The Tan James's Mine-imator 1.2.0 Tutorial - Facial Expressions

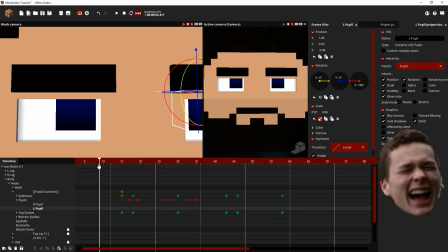497s
Let's say that Skibs is looking at James right now, and then all of a sudden, out of the corner of his eye, he sees something catches attention. So in those types of cases, make them blink while moving their eyes, because it shows that they kind of snap out of their zoning state and something else grabs their attention.
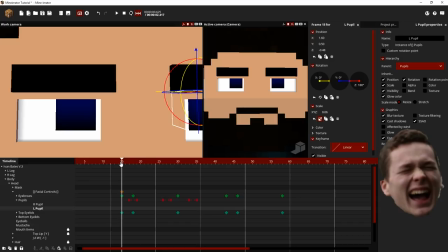513s
I don't know why that's the case that it shows that. I just know that it does.
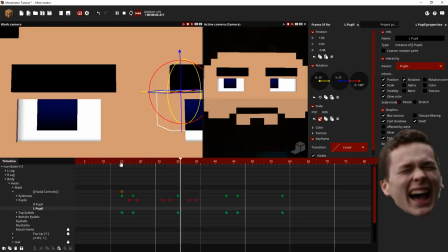517s
It's usually the best way of showing that something is grabbing the attention of another person.
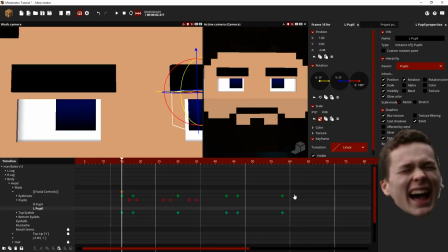525s
Because I guess it shows a state of being zoned out otherwise.
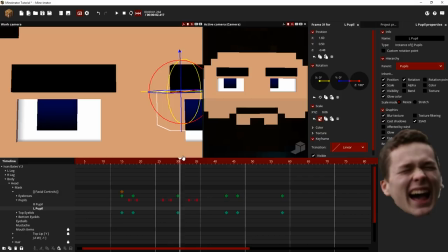529s
And yeah, if a character is zoned out, don't have them do that thing where they look at like different parts of it.
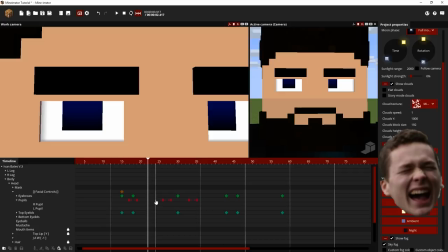538s
So there's sub pupil movements, which are these ones, like the little ones.
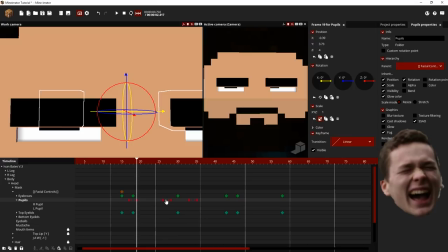543s
And then there's longer pupil or big pupil movements. So the major movements are the ones where they shift to an entirely different object,
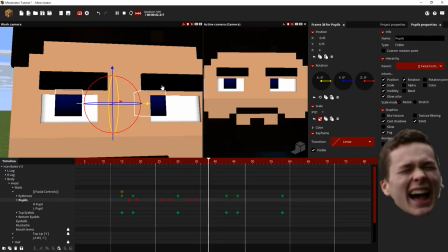551s
and then the sub movements are the ones where they basically look at that said object in different places.
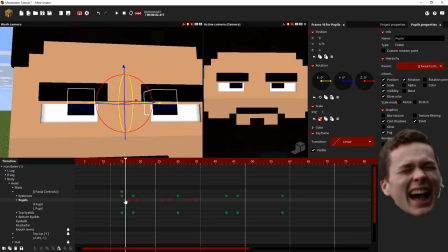556s
So the sub movements are the ones that make it look the most realistic. The major movements are the ones that are more orientated based on exactly what your character is looking at. So for the most part, you got to make sure that you keep any eye related movements very quick and very sharp.
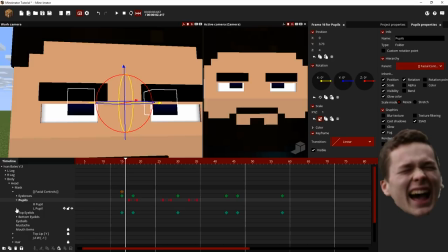576s
They can't be slow, they can't be grazed over, and they can't be super overdramatic, for the most part.
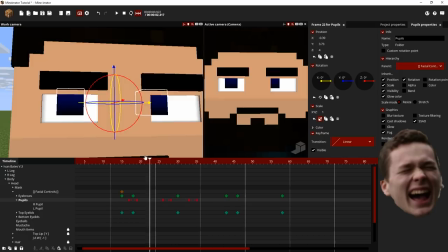585s
The blinking can be overdramatic, but the pupil movements have to be realistic. Like, you're not going to have a freaking backing animation on a pupil, because it doesn't look right.
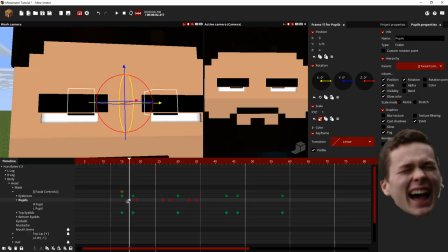597s
Like, if I did that right now,
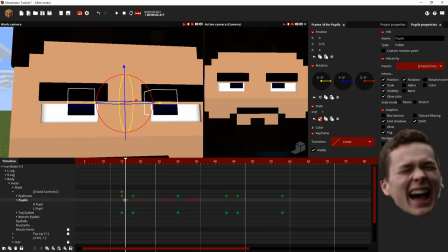607s
It looks like he's shaking his eyes a little bit, and it's not exactly the best thing to do. So I would always keep pupil movements linear, and it saves you time.
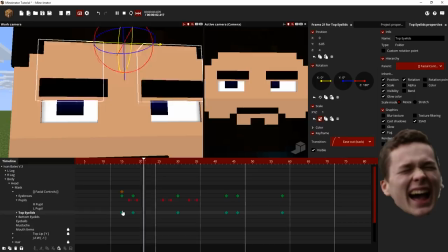616s
Like, it makes everything a little less complicated.
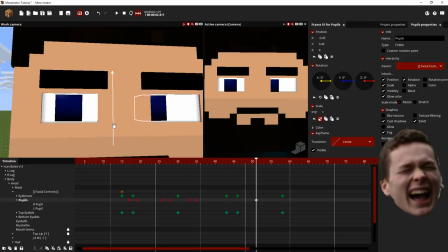And then I'm gonna do a big movement right here.
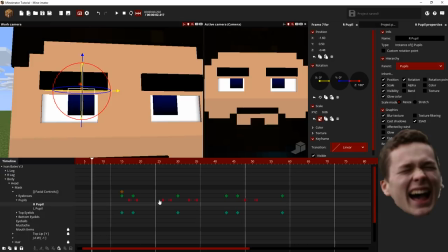635s
So as you can see, he's like, the facial movements are looking pretty realistic now. And this is all simply from doing like maybe tiny sub movements or just blinking a certain way. Like, it's always about mixing certain eye movements together.
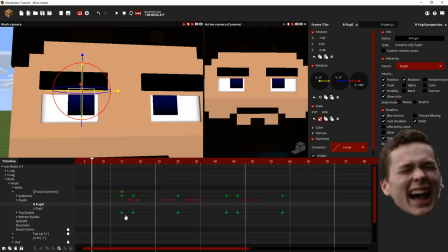652s
You want to make the character look human. And what does a human do? They blink, they move their eyes around, they look at the object. Always make sure that you're doing that. And the way that I like to do my animations, especially with fight animations, is I'll do the movements, like the arms moving around and everything first, and then I will do all the facial animations,
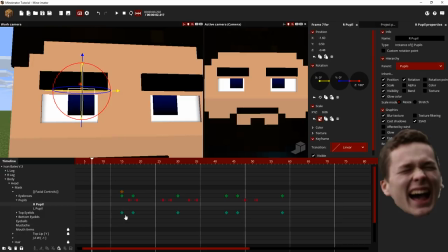670s
because it actually gives you a lot more time to focus on what exactly they're like doing with their face and everything. And you got to take advantage of being able to shrink the pupils of a person.
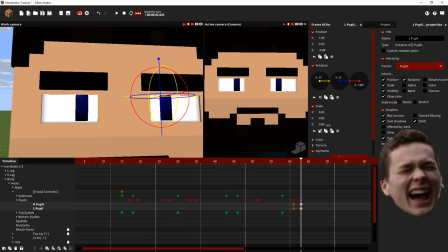688s
So something that I did a lot in concept 5 was I shrank the eyes of Skibs. Oh god, not like that. And make sure it's not goat eyes, like that.
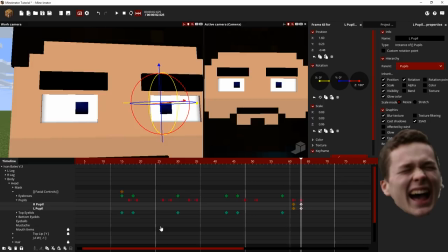703s
That's, so when you shrink the eyes, it gives a look of either shock, fear, or like, yeah, shock or fear. Or maybe worry. Yeah, worry is another one. So it gives you an idea of what they're feeling. Because right now you can tell that he's either shocked, or he's scared,
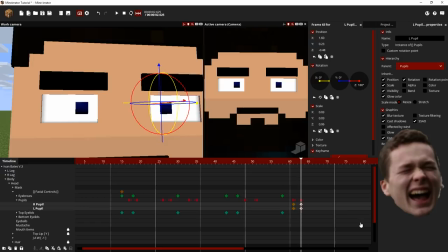721s
or he's confused, or even disturbed, honestly. He looks like he's even disturbed. So something like that would be very good. Bigger sized pupils means like remorse, happiness.
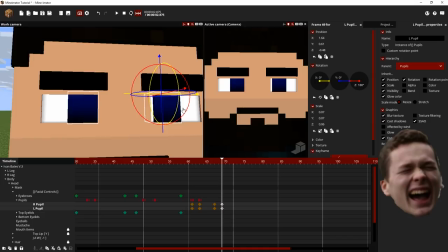748s
Sort of. Kind of, yeah. Remorse and happiness, for the most part. It's not particularly prominent on Skibs' rig, because his rigged a different way. But what really goes with stuff like that is if you bring up the eyelids and the eyebrows.
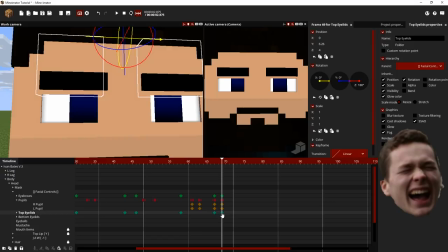771s
Oh, that's not the eyebrows. That's the pupils.
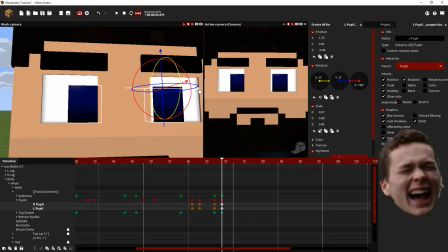778s
There we go. See, as you can tell, it's like a bit of remorse, happiness, sort of. Or like, in anime standards, you could be trying to look cute.
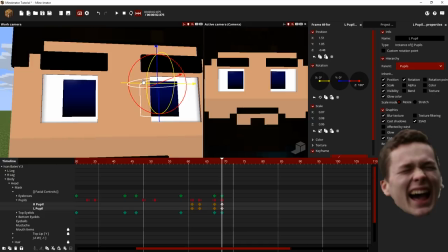794s
But, yeah, for the most part, this is how you do those types of,
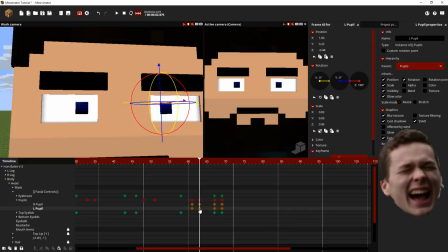801s
like, scenes where you're trying to convey emotion through their eyes. So you would when you shrink the eye, you give a look of basically like fear, shock, confusion, disturbed, like being disturbed or whatever.
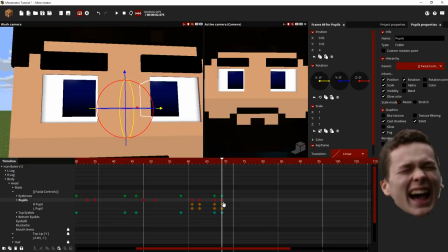815s
And then when you make the eyes larger, you give a look of wonder and like happiness and like just amazement, like basically more positive ones, right?
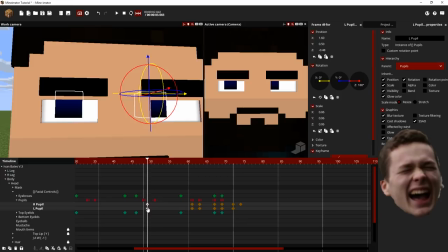828s
When you make the pupils normal size though,
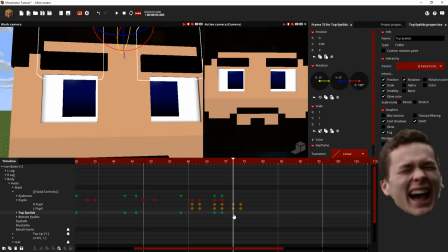833s
you can then convey looks of serious moments, kind of.
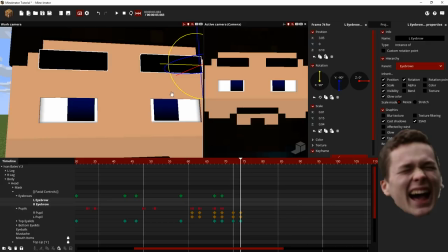838s
So more based around, like, anger, for example.
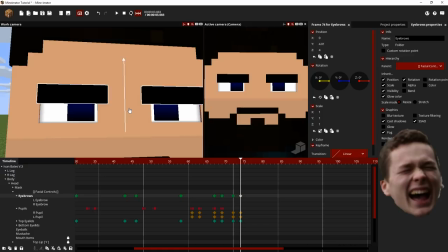847s
Or, like, just, like, I'm freaking done with you. Like, kind of like exhaustion, almost. So, another good indicator of how to convey emotions is by positioning the eyebrows. So when you position the eyebrows, you got to make sure you know where they're positioned.
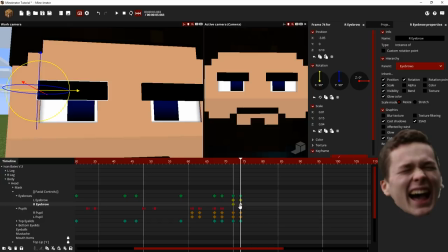867s
So in this case, right now, let's say that I want to convey that he's tired, okay? Right now, he doesn't look tired. He just looks like meh, basically, right? So what you want to do is, if you want to convey that he's tired, you shrink down, you bring down the eyelids quite a bit.
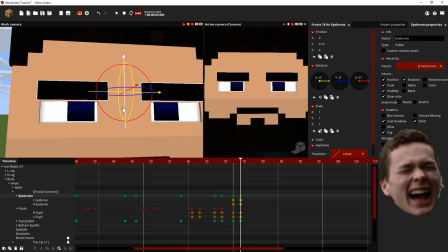884s
So maybe like that. But you bring up the eyelids like that.
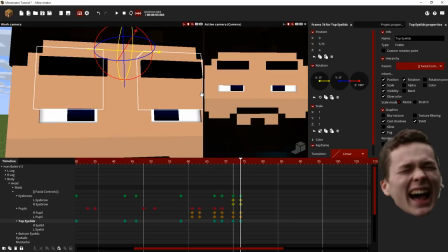892s
I would say bring down the eyelids a little more, maybe. See? So now it looks like he's tired, sort of. Let's say that you bring the eyebrows back down a bit.
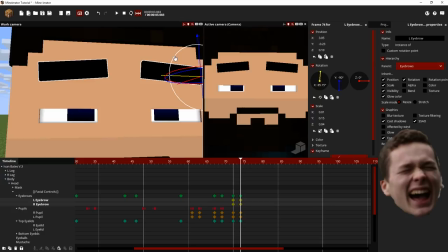915s
So now it looks like he's kind of tired for the most part. There's other emotions tied to this, but
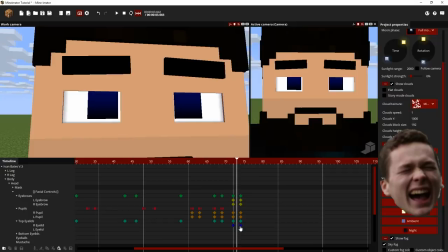923s
if you really wanted to emphasize that he's tired even more, you could even go the extra step and droop an eyelid a little more.
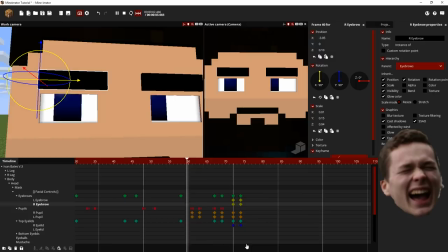933s
Like that, right? But for the most part,
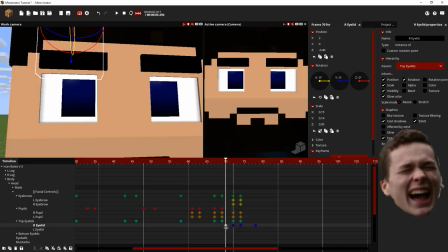941s
we'll just leave that be for now. So what else we got? We got, what other emotion should I work on?
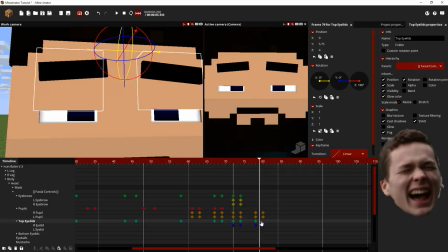950s
Sadness as well. So sadness, you gotta tilt the eyebrows up like this. So tilting the eyebrows also really helps as well. So what you gotta do is essentially the best way to do it, bring down the eyelids quite a bit.
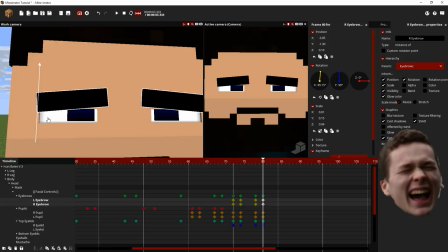968s
And bring down the eyebrows all the way to the top of the eyelids, so you can't see any gaps. Like, right here, as you can tell. That looks sad. He looks sad. I haven't changed his mouth expression in any way.
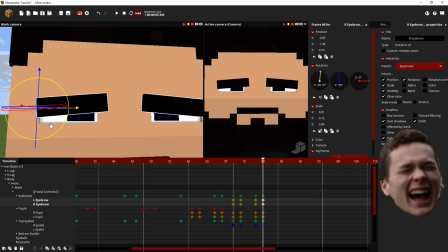985s
Hold on, I gotta fix my TV. Hold on, it's about to power off. Okay. He doesn't look sad in any way. Well, sorry, no, he looks sad. Sorry, what did I just say?